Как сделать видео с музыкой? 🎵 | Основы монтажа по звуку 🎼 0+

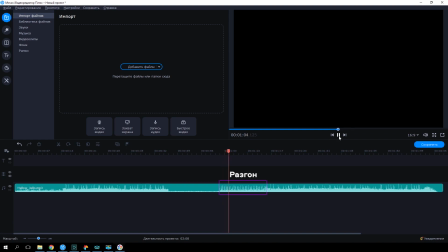Части композиции удобно размечать на таймлайне при помощи маркеров. Например, я хочу разметить место, где композиция разгоняется. Кликаем по аудио, ставим ползунок прокрутки в начало разгона и нажимаем на иконку с флажком или используем комбинацию клавиш Ctrl-M.
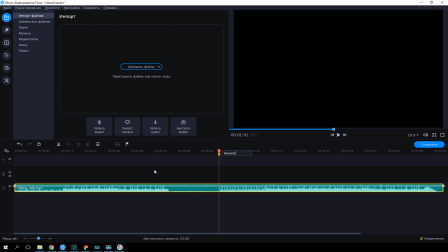На маке это Command-M. В появившемся поле для текста можно ввести название маркера. Теперь этот маркер зафиксирован на таймлайне, и если на него навести, можно увидеть название. Маркер можно удалить, щелкнув по нему правой кнопкой мыши и выбрав удалить метку. Таким вот образом можно разметить все части композиции. Мне в целом нравится, как звучит и развивается музыкальный трек, который я выбрал, но он длится целых 2 минуты, а я хотел бы смонтировать видео на 30-40 секунд, поэтому некоторые части из трека я бы выбросил,
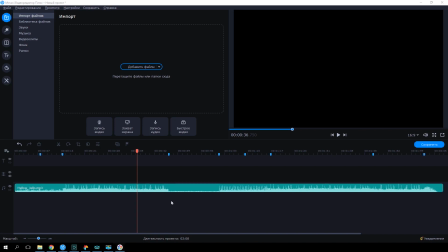а другие переместил. Например, я хочу заменить половину однообразного вступления на тот самый разгон из второй части трека. Сначала разрезаем вступление пополам, затем находим место с разгоном, которое мы уже отметили маркерами. Вырезаем его и стыкуем с первой половины вступления, ориентируясь по вейв-форме.
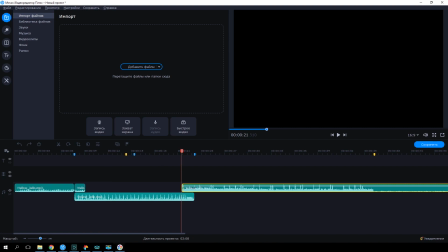Я решил не удалять вторую половину вступления полностью, а оставить небольшой ее кусочек над разгоном для более плавного стыка На этот
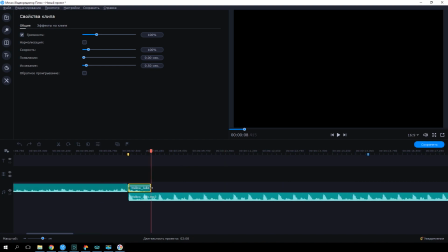кусочек также можно добавить эффект плавного исчезания Результат звучит вот так Как будто так и было Итак, трек этот актирован, пора добавлять видео Я расскажу об основных способах монтажа видео по звуку на примере вступительной и завершающей части моего видео Во вступление я решил добавить несколько подходящих по настроению кадров,
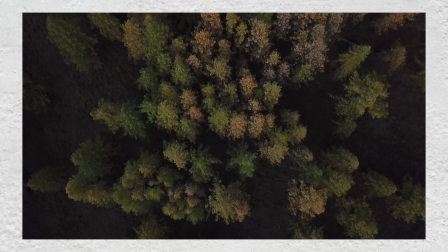снятых с квадрокоптера. У меня есть вот такой лес, текущая вода, кадр с машиной и несколько сцен с горами. Как же мне их нарезать? Здесь понадобится немножко музыкальной теории.
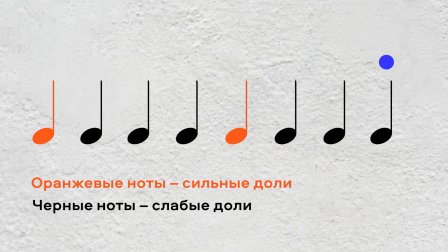В музыке есть сильные и слабые доли, которые создают ритмическую пульсацию. Их можно сравнить с ударными и безударными слогами в словах. Сильная доля — это ударный слог из мира музыки.
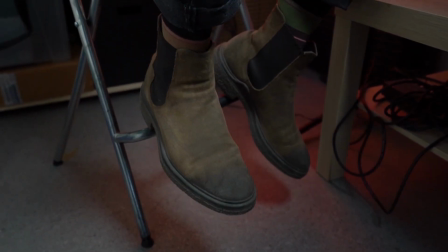Именно на неё нам и нужно ориентироваться. Попробуйте отстукивать ритм ногой или качать головой под музыку. Вы обязательно почувствуете пульс музыки и сильную долю. Если я включу трек, который выбрал, и начну считать 1, 2, 3, 4, 1, 2, 3, 4, то сильная доля будет приходиться на счет 1. В нашем случае счет от 1 до 4 это 1 такт с одной сильной долей в нем. Именно ориентируясь на сильную долю, лучше всего разрезать и менять сцены в видео. Разумеется, никакого строгого правила нет, и вовсе не обязательно, что каждую сильную долю у вас будет новая цена.
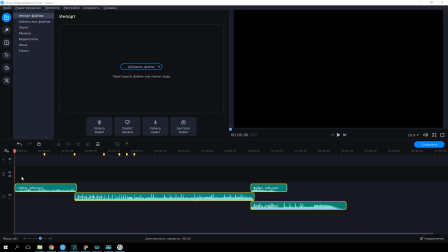Сейчас я покажу, что имею в виду. Добавляем первую сцену с лесом на таймлайн. Пусть первые два такта ничего не происходит, и зритель рассматривает красивый лес.
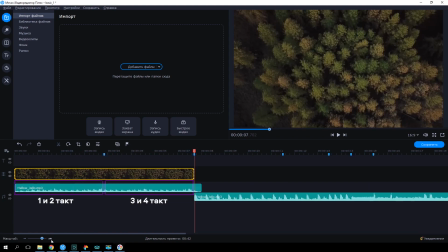Третьему такту, то есть на девятый счет, зритель может уже слегка заскучать.
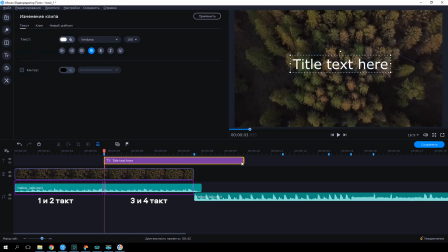Но на сильную долю третьего такта я добавлю не другую сцену, а титр с названием видео.
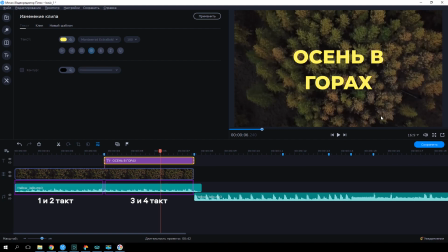Пусть он повисит еще два такта.
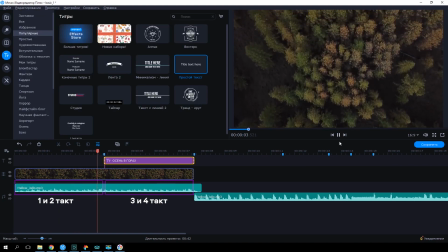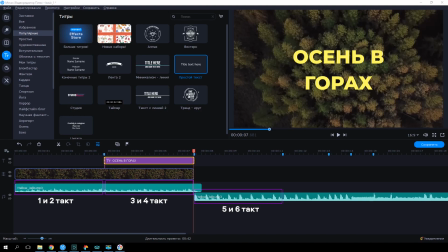на сильную долю пятого такта где начинается разгон добавляем сцену с водой пусть она тоже длится в течение двух тактов 1 2 3 4 1
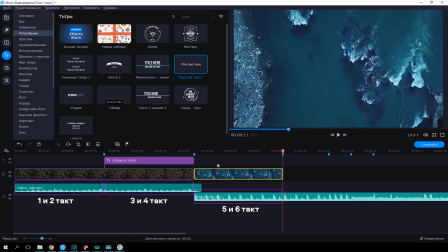2 3 4 на сильную долю седьмого такта поставим сцену с машиной
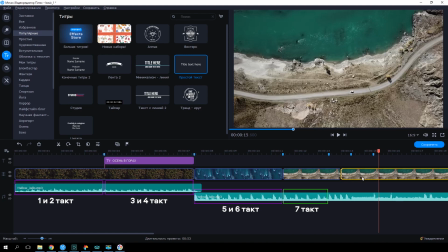но обрежем ее сразу перед началом восьмого такта то есть после четвертого счета
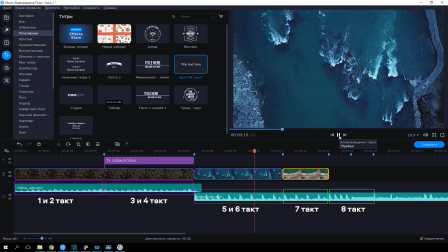как видите чем ближе к дропу тем чаще мы нарезаем сцены сейчас все будет меняться еще быстрее.
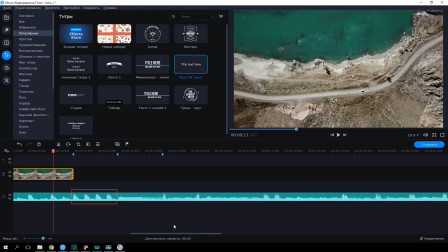После сцены с машиной у нас идет 4 бита в ускоренном темпе и хорошо видно на вейформе.
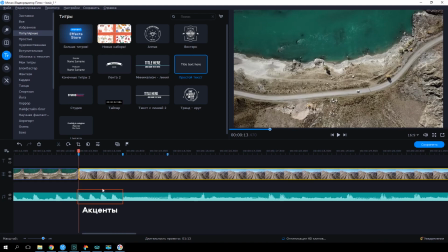Это акценты, создающие напряжение перед дропом. В этот короткий отрезок мы добавим сразу 4 нашей сцены с горами.
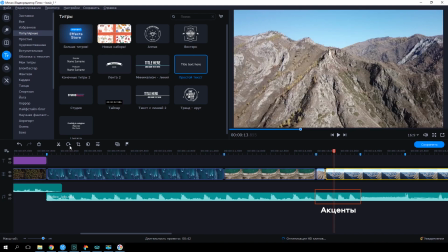На каждый акцент сцена будет меняться. Это добавит динамичности в видео и ритмически свяжет его с аудиорядом.
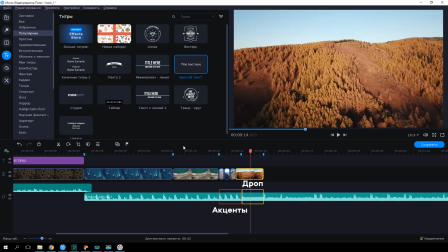А на сам дроп я добавлю крутой переход из новой категории параллакс. Теперь видеоряд как будто раздувается вместе со звуком.